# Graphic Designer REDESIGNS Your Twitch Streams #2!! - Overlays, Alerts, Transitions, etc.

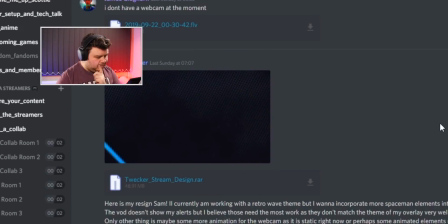We got my starting soon screen, ending screen, and my live gameplay scene, along with my stream is offline background and my panels down below.
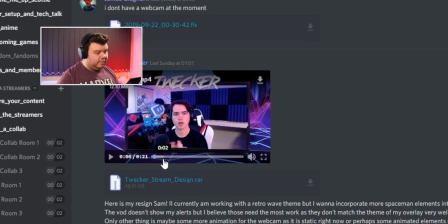Thank you very much.
Awesome. Okay, I like the retro wave feel you're going for. I like this moving background that you have right here. I really like that. I think it works really, really well.
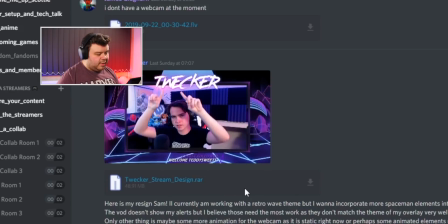The one thing I think could do with some liveliness actually is I'm actually looking at your webcam right now,
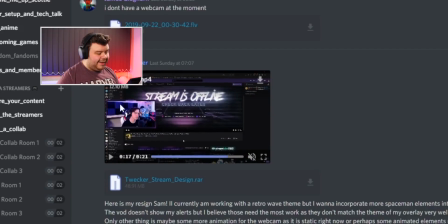and I think on this screen in particular we could easily add some animated elements, like some lines or animating lines. I think you've got some, yeah, you've got some kind of glowing aspects on the webcam on the top and the sides there. So I think we're animating those, and we're having something that kind of rotates and moves around,
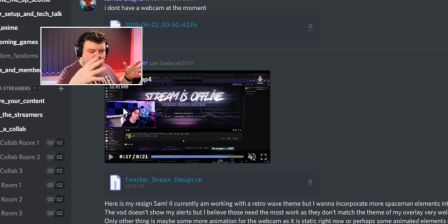almost like a kind of beam of light, or something kind of energy related to kind of match the glowing lights that you've got here,
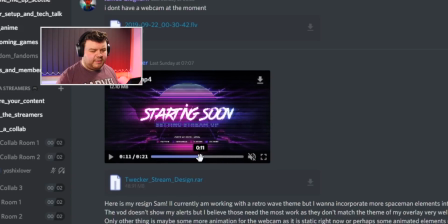this kind of retro wave theme. Let's just jump in with this one and just start playing around, because I've got some ideas I kind of want to try out, and let's see what we can do.
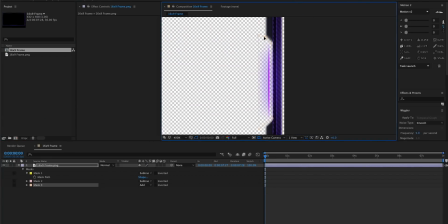So with Twacker's design, I think that's how you say his name, I really wanted to play around with the webcam animation.
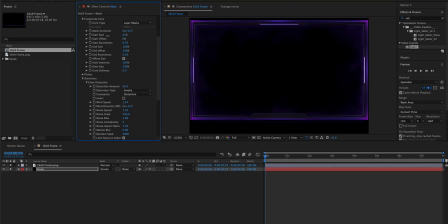I personally always think that less is more when it comes to webcam design and animations, and I was influenced by his current retro wave design. I initially wanted to do something like energy or electricity to match the current, bad joke I know, theme, but after looking at the effect it would give, it would be too chaotic and too distracting on his webcam.
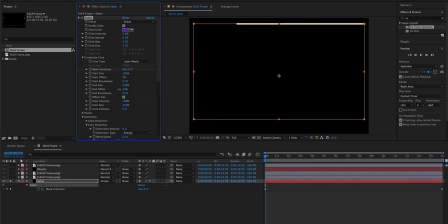Instead I went for the more minimal line approach using the Saber plugin by Video Copilot. I animated the mask offset inside of the plugin and animated it so that it would create an alternating pattern for both sides of the webcam.
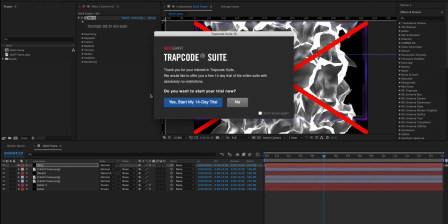I did this by duplicating the animation, making a copy of it, and then flipped it so it would animate the other side as well. Going on from this,
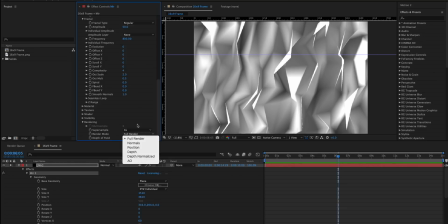I feel like Twecker could really do something similar for his alerts and have a minimal effect for his followers and subscribers,
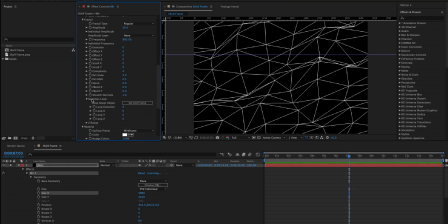maybe using the line effect to potentially draw out an icon for a heart or a crown,
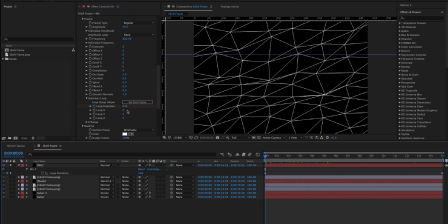or similar iconography for his new alerts, a heart for new followers, a crown for subscribers, and so on.
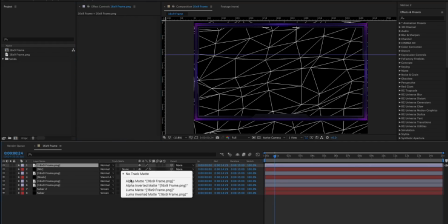And I hope that gives you something to go on for future design ideas.
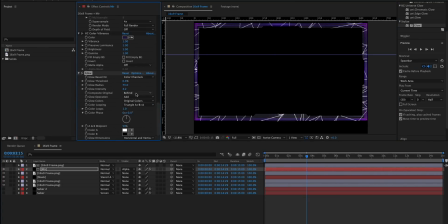I also tried a polygon effect to match the retro wave design, but overall it didn't turn out the way I thought it would, and so I went back to the minimal line design idea.
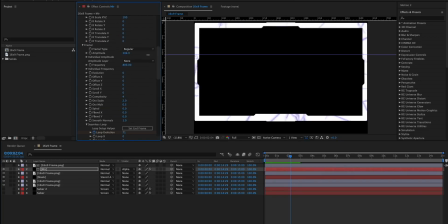Whenever you're designing anything for your stream and for your overlay, always think of what elements could potentially be animated.
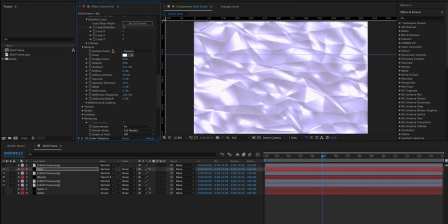Always look for simple ways to introduce movement into your scene, especially for a live stream.
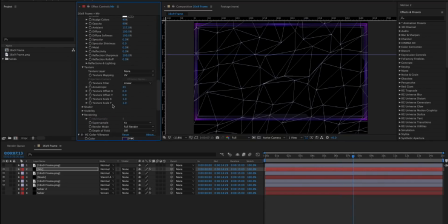You don't want stagnant stuff. So doing things like this with a webcam scene, even there's movement on the scene, it really adds that level of detail that really incorporates and solidifies your brand and your theme.
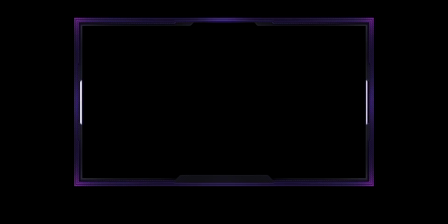And that is pretty much all the time I have for in this video. But guys, if you want to see more design and video editing and motion graphics related content, then be sure to follow me on Twitch. Once again, I'm live every Monday, Wednesday, Friday. The link to my channel is in the description down below. Also, if you guys want anything tutorial related, I do have a YouTube channel where I go into some video editing and motion graphic stuff over there. The link to that is also in the description down below. Also, if you guys want to be a part of an amazing community of content creators and streamers, and maybe even submit your own stream designs for a future redesign video, then be sure to join the Discord. The link to that is in the description down below. Once again, guys, thank you so much for watching, and as always, happy streaming.
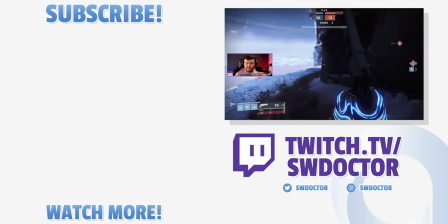Still maybe, you know, a couple more hours here. Having a Birmingham most is fairly nice.
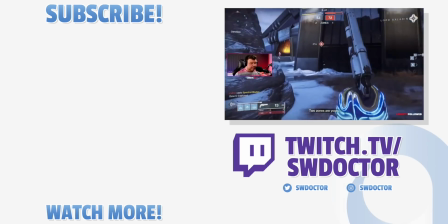Birmingham's a nice place.
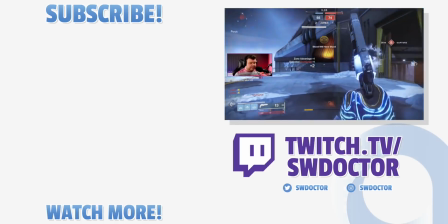Eat it. Suck on that, nerd. Ah! I'm sucking it, sorry!